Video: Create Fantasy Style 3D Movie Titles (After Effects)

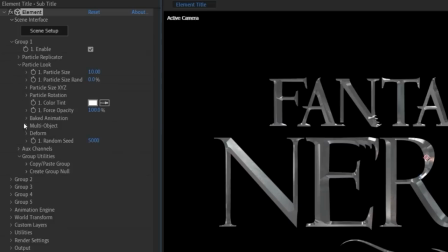[4:08]
In Element, click on Group 1, Particle Look, Multi-Object, and tick Enable Multi-Objects.
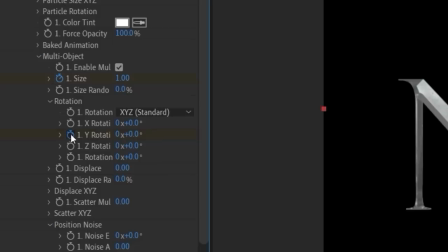[4:15]
This will utilize the letters we separated. Add a keyframe for the size, Y rotation, Z rotation, rotation random, and displace and scatter multi.
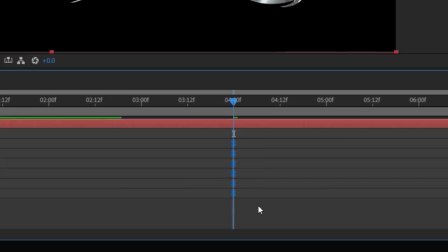[4:24]
Highlight those keyframes in the timeline and hit F9 on your keyboard to set them to easy ease keyframes.
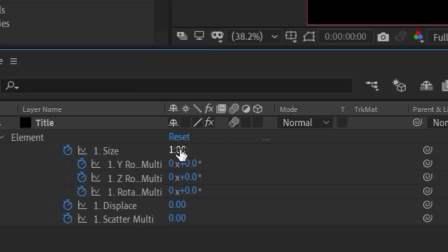[4:30]
Now we're going to scroll to the beginning of the timeline and now alter the settings of each of the keyframe parameters.
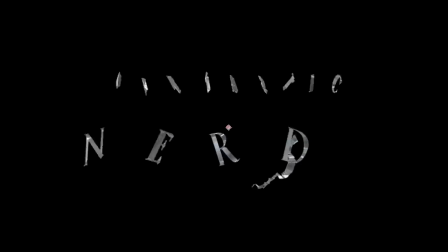[4:35]
We want the title to look like the letters are bursting out from the center, so we just altered it until it looked like we wanted it.
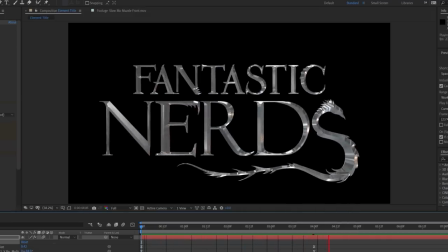[4:41]
It's a bit slow and uniform right now, so to increase the explosiveness of it, we can highlight the keyframes and click on the graph editor.
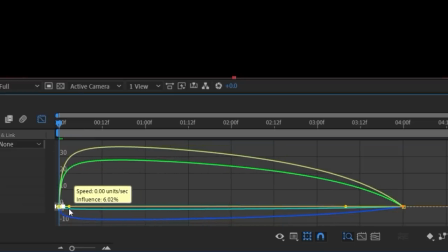[4:47]
In here, we can tweak the speed of the the keyframes to create faster motion at the beginning, then have it slow down over time.
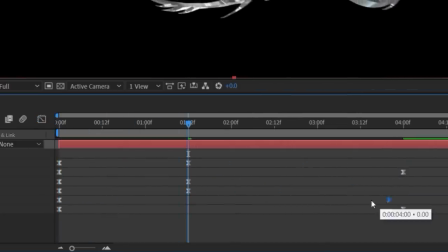[4:53]
If you need to, you can stagger the end keyframes in time until you have an animation you like.
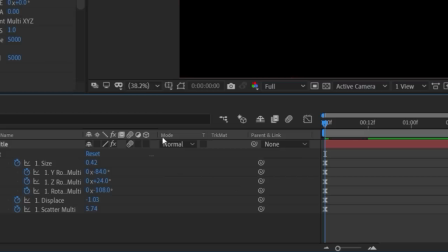[4:57]
Next, turn on motion blur for the layer and for the comp.
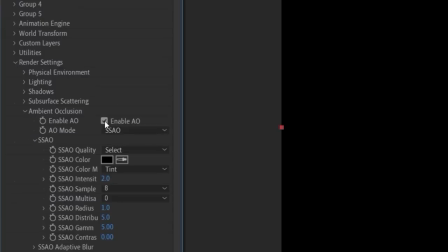[5:00]
Then in element under render settings, you can turn on ambient occlusion to create the illusion of shadows when the text is close together.
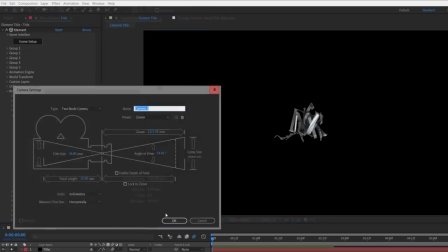[5:07]
And now you should have something that looks like this. Next, we're gonna create a camera and make keyframes at the beginning of the timeline for the position and point of interest.
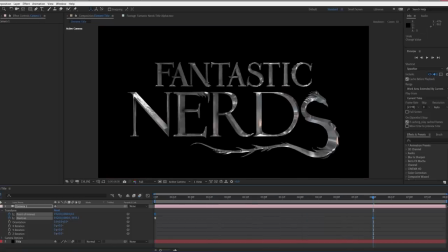[5:14]
Then scroll through the timeline and alter the position and point of interest to have the camera move away from the title over time.
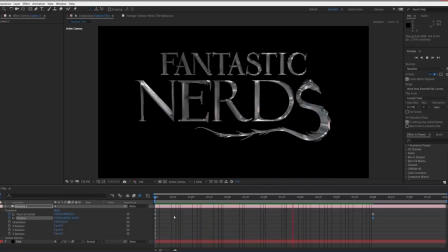[5:20]
We use the graph editor again to have it slow down toward the end. And for the background, we use this cloud stock footage from Adobe Stock. Again, we've been talking about Adobe Stock a lot, but that's because we are using it constantly.
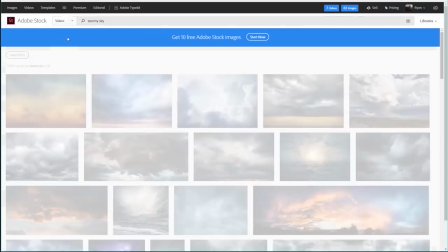[5:31]
Stock footage really is a great way to get things like this on the fly when you need them, so you don't have time to go out and get your own assets. Jump over to Adobe Stock and grab what you need. But now that we have that, we're gonna drop it below the title and turn it into a 3D layer.
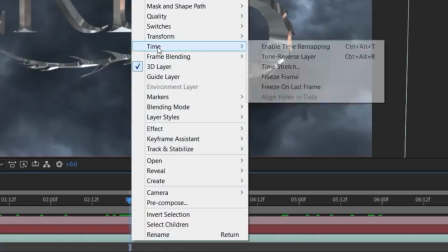[5:43]
Then scale it and change the position if needed for your scene. And because this footage is a sped up time lapse, we slowed it down a lot, so that movement is more subtle.
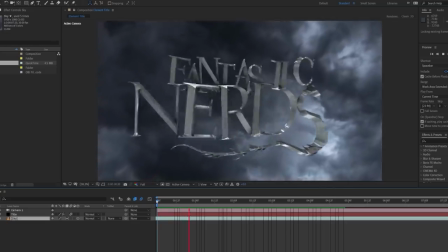[5:52]
Then we turned on frame blending for the layer and comp. And now we have a nice Potter-esque sky background.
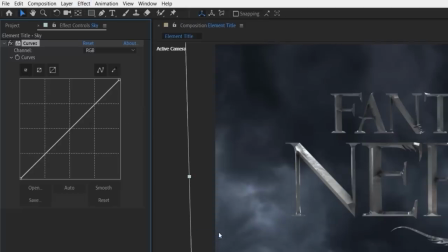[5:59]
Then to make it match the official title even closer, we use the curves effect to lower the brightness and change the color.
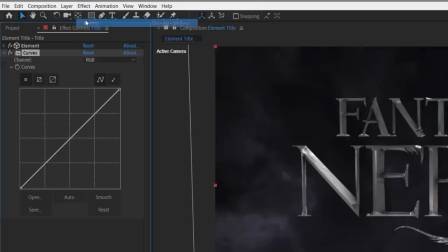[6:04]
Now to make the title stand out even more, we're gonna add curves and boost some of the muddy areas.
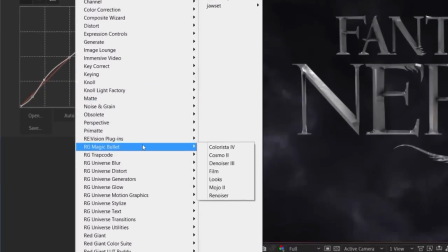[6:09]
Then we added one of my favorite plugins from Red Giant, which is Colorista. First, we're gonna boost the saturation.
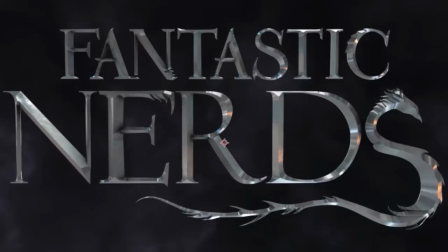[6:15]
Then we're gonna boost the effect called Pop to 100%. This pops the highlights and detail, which works really great for titles.
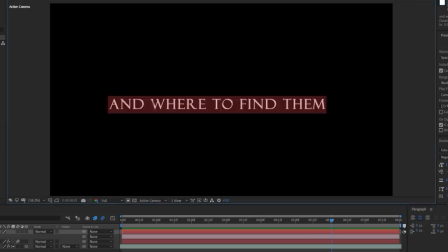[6:22]
For the subtitle, we created a new text layer and altered the structure until it matched the original title.
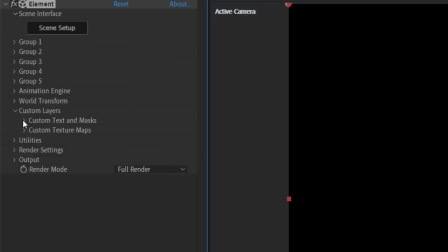[6:27]
Then on a new solid layer, apply Element 3D, and under Custom Layers, Custom Text and Mask, choose our new text layer, then open up the scene.
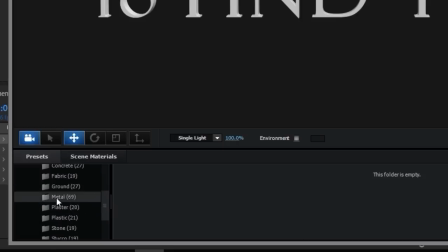[6:34]
Click Extrude to create the 3D text, and again, we're going to apply a metal texture, this time clean metal light.
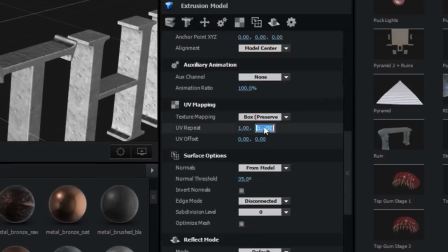[6:41]
To get more detail from this texture, we scroll down to the text layers, UV mapping, and change the UV repeat to 4x4.
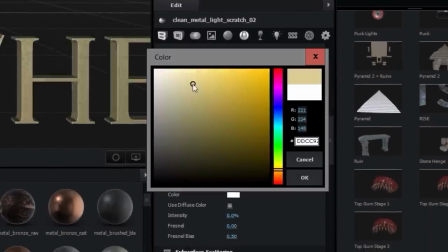[6:48]
Now on the material, we change the reflectivity color to a goldish hue, and once again, change the environment map to a different texture.
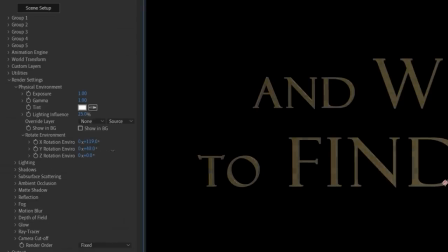[6:55]
In the render settings, you can change the rotation of the environment map to try to get different angles of reflections and highlights to best match your scene.
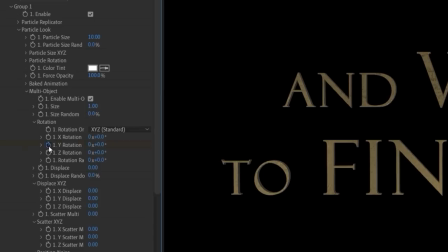[7:02]
We again enabled multi-objects and made a keyframe for the Y rotation near the end of the timeline. We go to the beginning of the timeline and alter the Y rotation until the text is side on to the camera. When you preview, the letter should turn to face the camera like so.
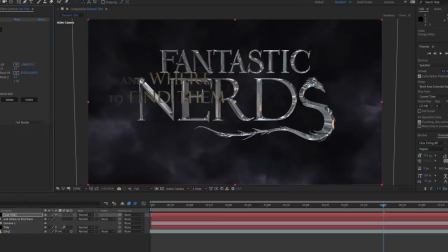[7:16]
Then we're gonna change the element world transformation properties to line up the text in the right position with the rest of the title.
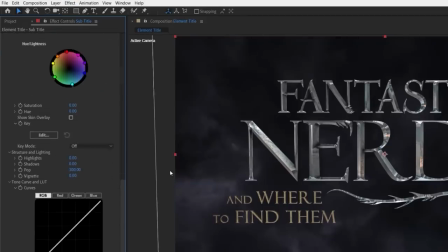[7:22]
We added another instance of Colorista to give this text some pop and use curves to boost the brightness further.
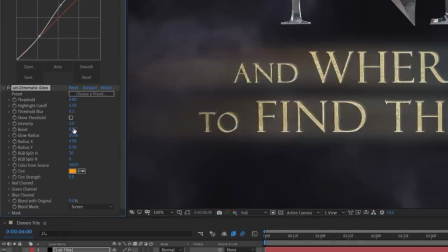[7:28]
Red Giant Universe also has a great chromatic glow, which we use, changing the setting to make the text have a subtle magical glow.
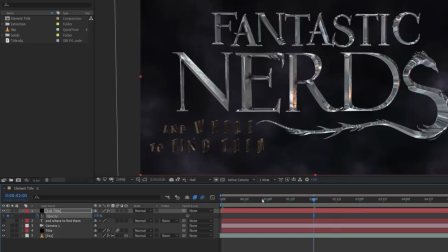[7:35]
Then the final step for the text is to keyframe the opacity to have it fade in over time.
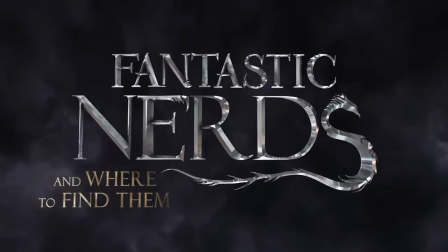[7:40]
At this point, we rendered out the title so that we wouldn't have to keep re-rendering each time that we added something new.
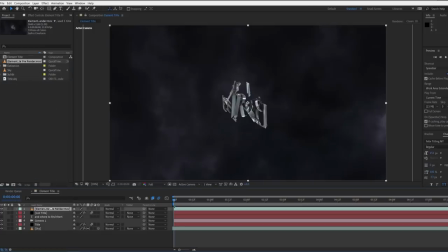[7:45]
We drag this render to the top of the comp and click the eye off on all the other layers.
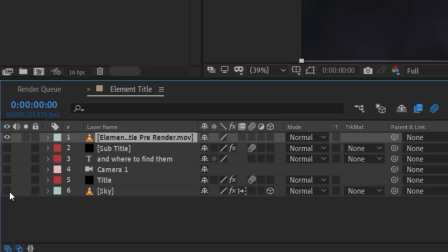[7:49]
And it's a good tip that if you have unused layers in your comp that are distracting or making it look messy, you can click the shy option for each layer and enable the hide option for the comp,
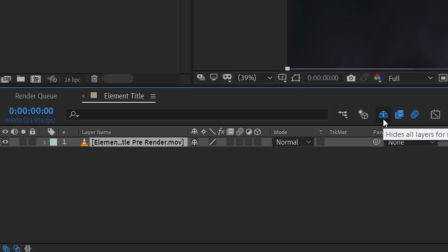[7:59]
hiding any layer that you don't want to see, so you can clean up in a non-destructive way.
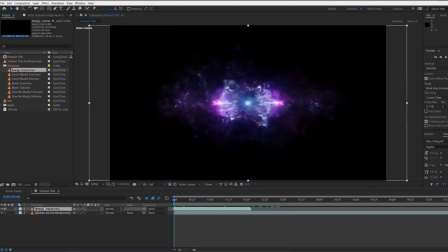[8:04]
For the magical effects, we use multiple assets from our Extinction Sci-Fi and Magic Sci-Fi packs, which you could get in a link in the notes below.